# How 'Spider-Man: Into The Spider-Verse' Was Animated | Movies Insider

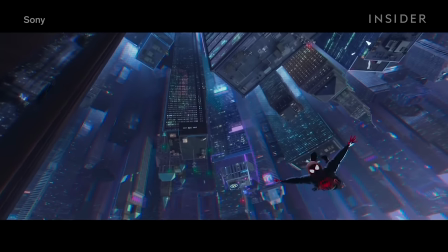[0:03]
Spider- Into the Spider-Verse is no ordinary animated movie. It's no ordinary Spider-Man movie either.
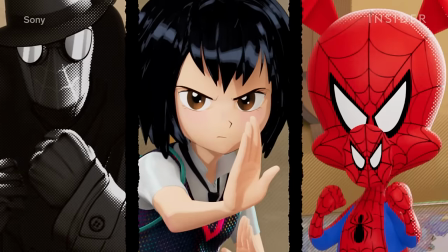[0:10]
It packs multiple characters from different universes into a seamless story, and it features an innovative, eye-grabbing animation style.
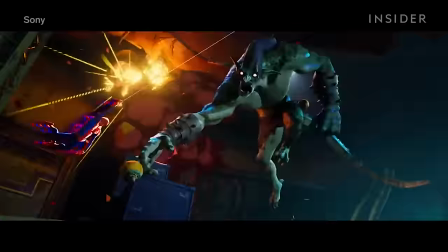[0:18]
It's that dedication to the animation, a style we have never really seen before, that puts Spider-Verse in a category all its own.
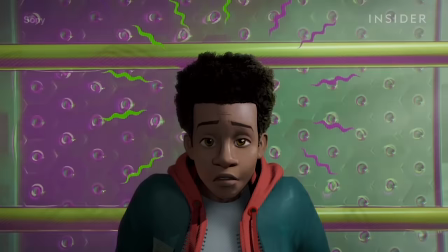[0:30]
Let's start with a few jaw-dropping numbers about the production.
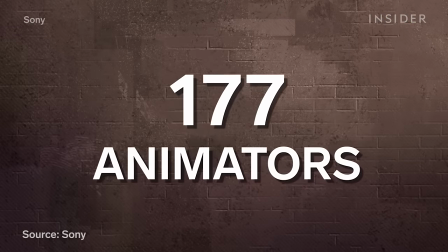[0:33]
The film had 177 animators on staff at one point, more than twice the typical animated film.
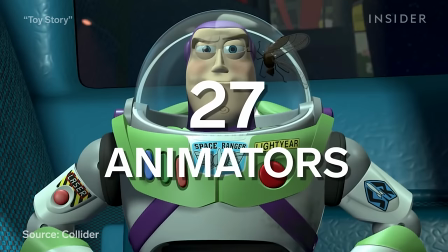[0:41]
To put that in perspective, the original Toy Story had just 27 animators.
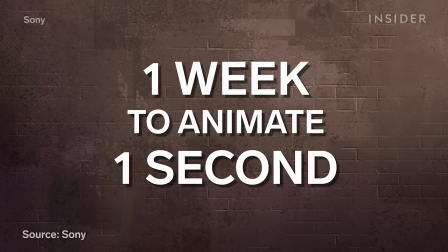[0:47]
It took one week to animate just one second of footage. It usually takes a week for four seconds.
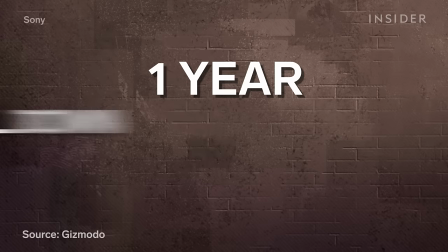[0:53]
It actually took them one year to get just 10 seconds they were happy with.
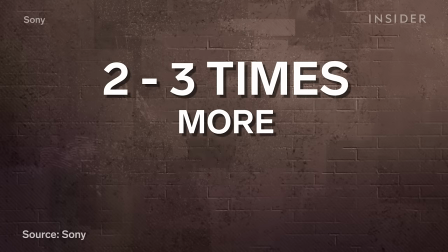[1:00] Very cool.
And the total shot count on Spider-Verse is two to three times higher than other animated films.
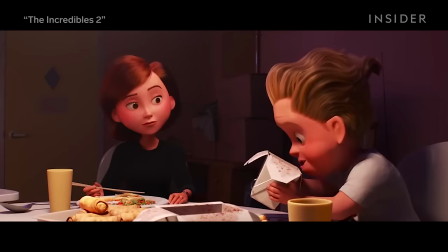[1:07]
Each year, animated films seem to look more and more like real life.
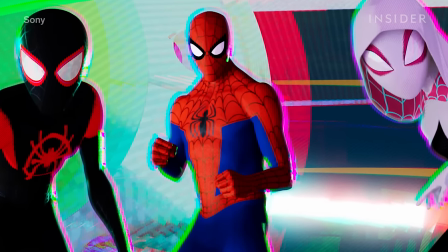[1:11]
For Spider-Verse, instead of making the animation photorealistic, the creators wanted the movie to stand out on its own, as something new for viewers,
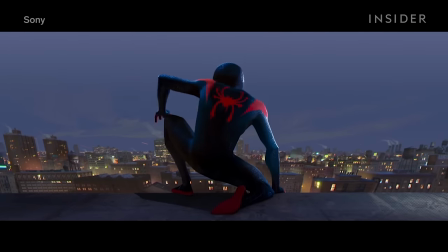[1:20]
just as they were being introduced to a new Spider-Man in Miles Morales,
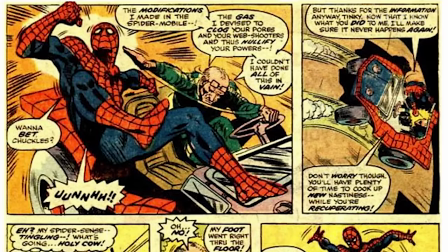[1:25]
while at the same time sticking as much as they could to traditional print comic book style.
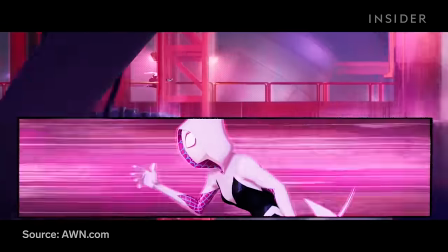[1:30]
As head of character animation Josh Beveridge put it, don't emulate reality and don't make it a cartoon.
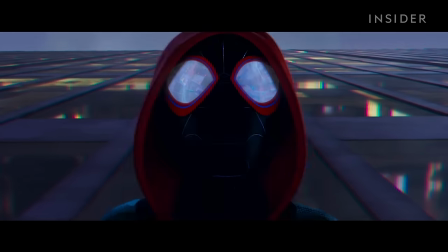[1:37]
To accomplish this they used a number of different techniques that make Spider-Verse a groundbreaking film.
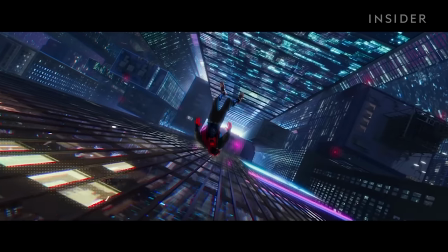[1:44]
One of the most noticeable differences involves frame rate.
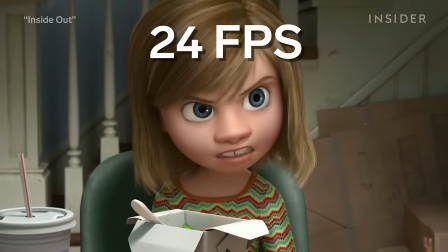[1:48]
Animated films are typically 24 frames per second, and creating a different image for each frame is known as animating on ones.
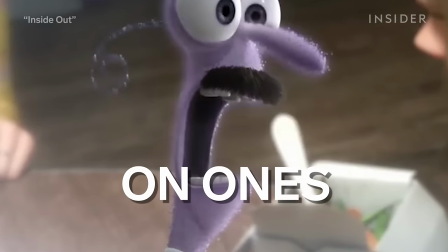[1:56]
Spider-Verse broke the mold and animated much of the movie on twos as well,
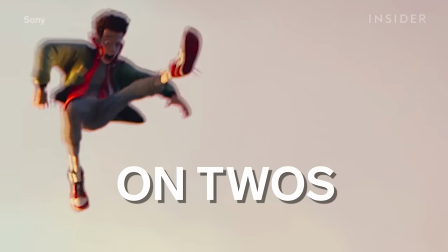[2:01]
meaning they kept some of the images on screen for two frames, which makes the animation feel, as the producers describe it,
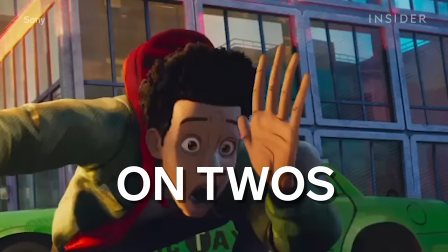[2:07]
crunchy.
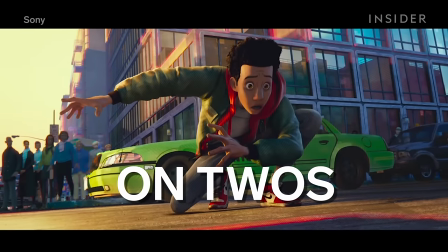[2:08]
Each character's pose lasts longer and is much more pronounced, like here when when Crowler is chasing Miles through the alley.
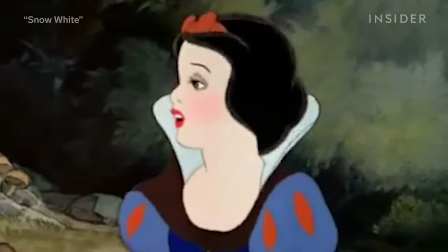[2:18]
You can see examples of animating on twos in some of the original Disney films.
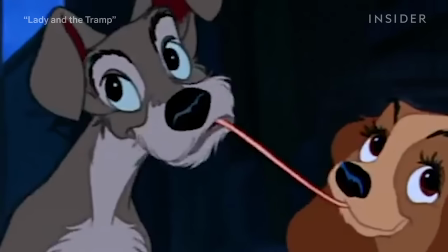[2:23]
The Spider-Verse animators alternated between on twos and on ones, depending on the nature of the scene.
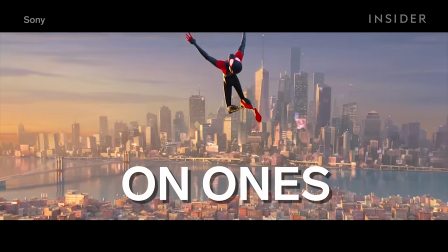[2:30]
They could make Miles seem fast or skilled in some shots, on ones, and struggle in others, on twos.
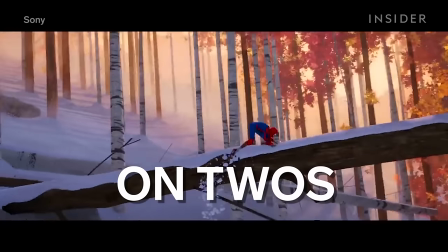[2:38]
Sometimes he would be on twos, while other characters were on ones.
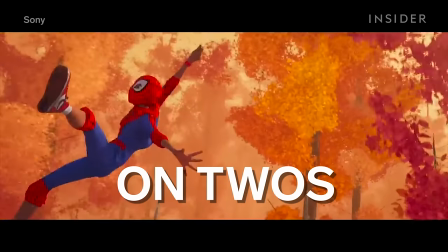[2:43]
When they're swinging through the forest, Miles is on twos because he's clumsy, while Peter B. Parker is on ones because he's more skilled.
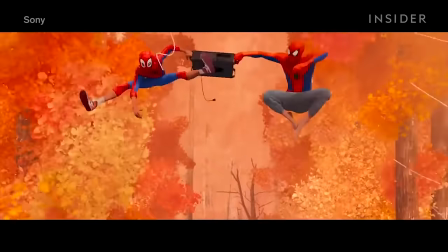[2:53]
This subtly helped illustrate how Miles was slowly becoming more comfortable with his powers.
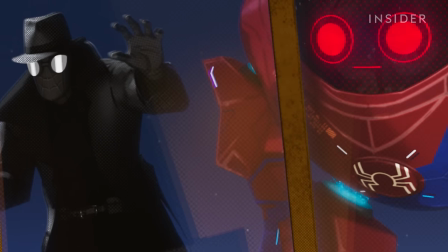[2:58]
Each character's detailed animation style helped to bring out his or her personality. Another major technique was how they chose not to use motion blur,
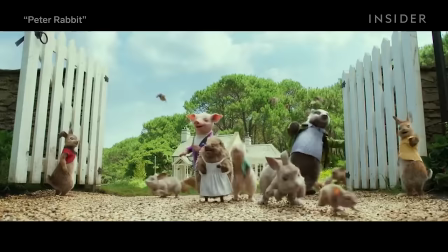[3:07]
a CGI trick which most new films use to soften a movement and make it seem more real.
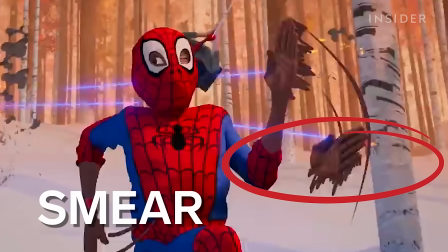[3:13]
Instead, they used an old-school technique called a smear. This was used a lot in early cartoons to create the sense of motion.
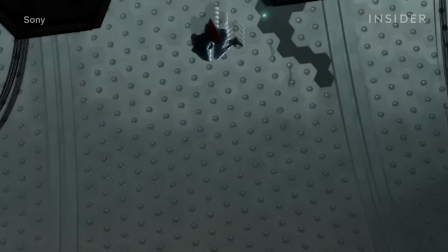[3:21]
If you look at a single frame, you'll notice things like multiple limbs to create the illusion of movement.
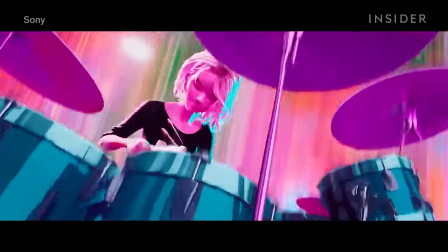[3:27]
Here, Gwen is playing the drums, and you can see multiple hands and drumsticks.
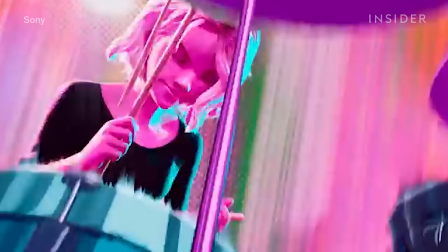[3:33]
And here, when Miles has his cape ripped off his back, I think it's cool.
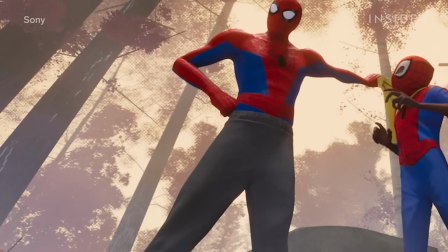[3:38] Spider-Man doesn't wear a cape. you can see multiple arms in some frames.
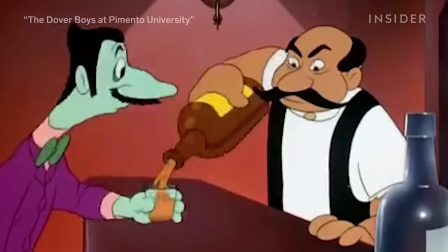[3:45]
Here's an example of one of the first cartoons to use motion smearing, the 1942 short called The Dover Boys at Pimento University.
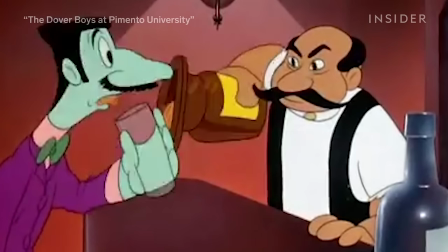[3:54]
So, those are some of the things they borrowed from older animated films. But there's plenty of new innovations, too.
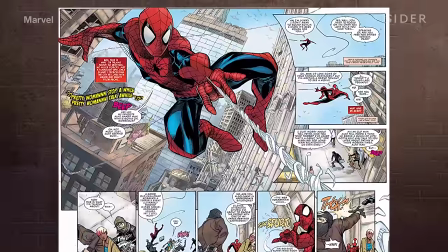[4:00]
Some things they borrowed from comic books, but we've never seen them in a movie.
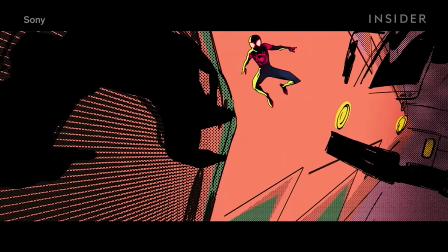[4:06]
Basically, the entire movie is a comic book that moves.